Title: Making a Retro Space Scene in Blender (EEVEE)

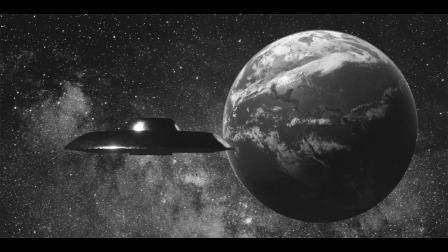(8:11)
In the last thing and the most important thing is the sound effects because before it really wasn't funny you know you could see it and you could imagine it but it wasn't funny until you add those sound effects and you needed to add that sound effects and i knew i wanted like this
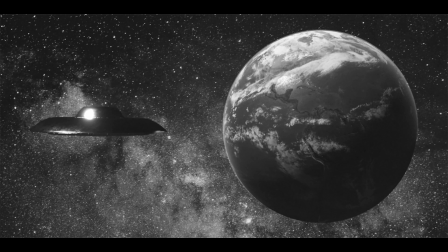(8:28)
big bucket sound and the thing that i use for sound effects all the time is something called soundly soundly
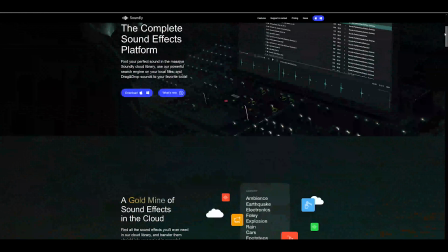(8:35)
is freaking great if you like i i have a subscription to it and it's just a library of sounds,
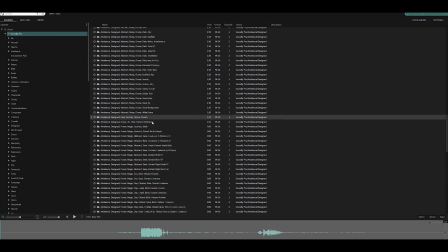(8:42)
but it's not on a web browser or anything. It's in this application on your computer where you can drag the section of a sound.
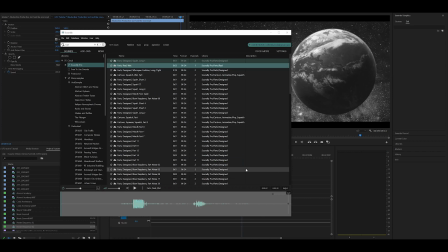(8:50)
You can search for audio, drag the section of the sound that you want, and drag it into Premiere or Audition or whatever you're using.
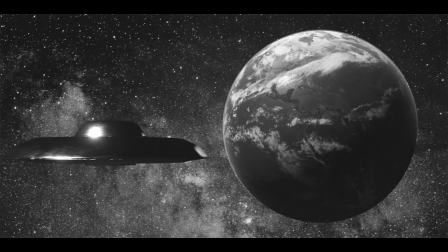(8:57)
But it doesn't have every sound. It had some UFO sound effects, but it wasn't tailored towards this specific thing.
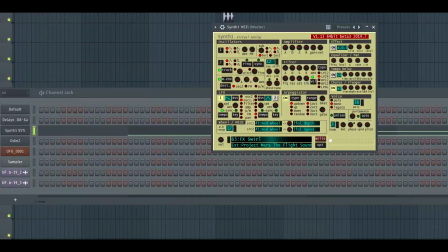(9:04)
I brought the video into FL Studio and then I used a synthesizer with an
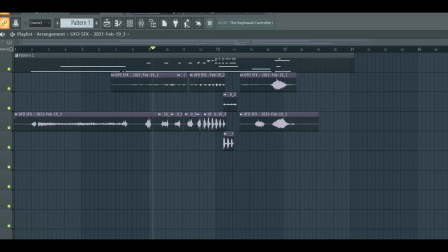(9:10)
arpeggiator and then I just kind of played notes to kind of like make it feel like the UFO.
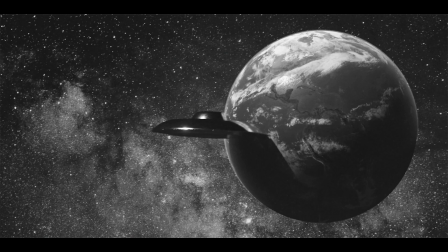(9:17)
And then my roommate suggested if we should add little alien, you know, voices and that's really what sells it. I didn't even think of it before, but he suggested it and I was like, yes, obviously. So me and him, we recorded some audio. I distorted the crap out of it,
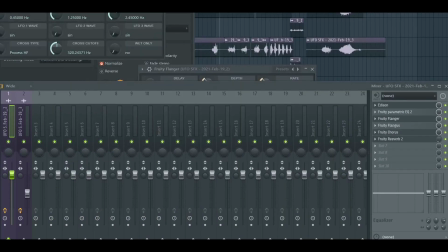(9:31)
added flangers and reverb and pitch effects to make our voices sound like little tiny aliens in a spaceship.
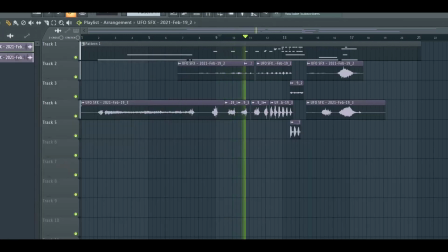(9:40)
And that's really the key to making this shot work.
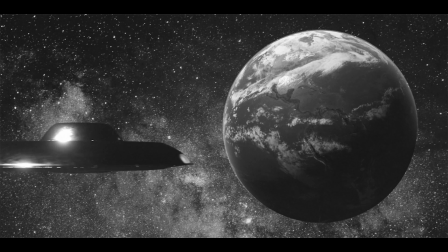(9:46)
All in all, I'm so happy how the product came out.
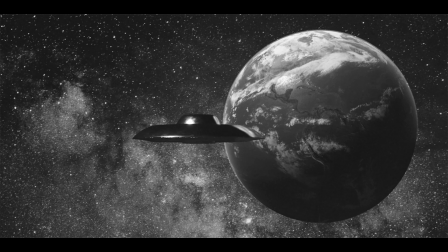(9:49)
Thanks all for watching this video and be sure to hit the bell, I guess, and subscribe. Or do whatever you want. I don't actually care.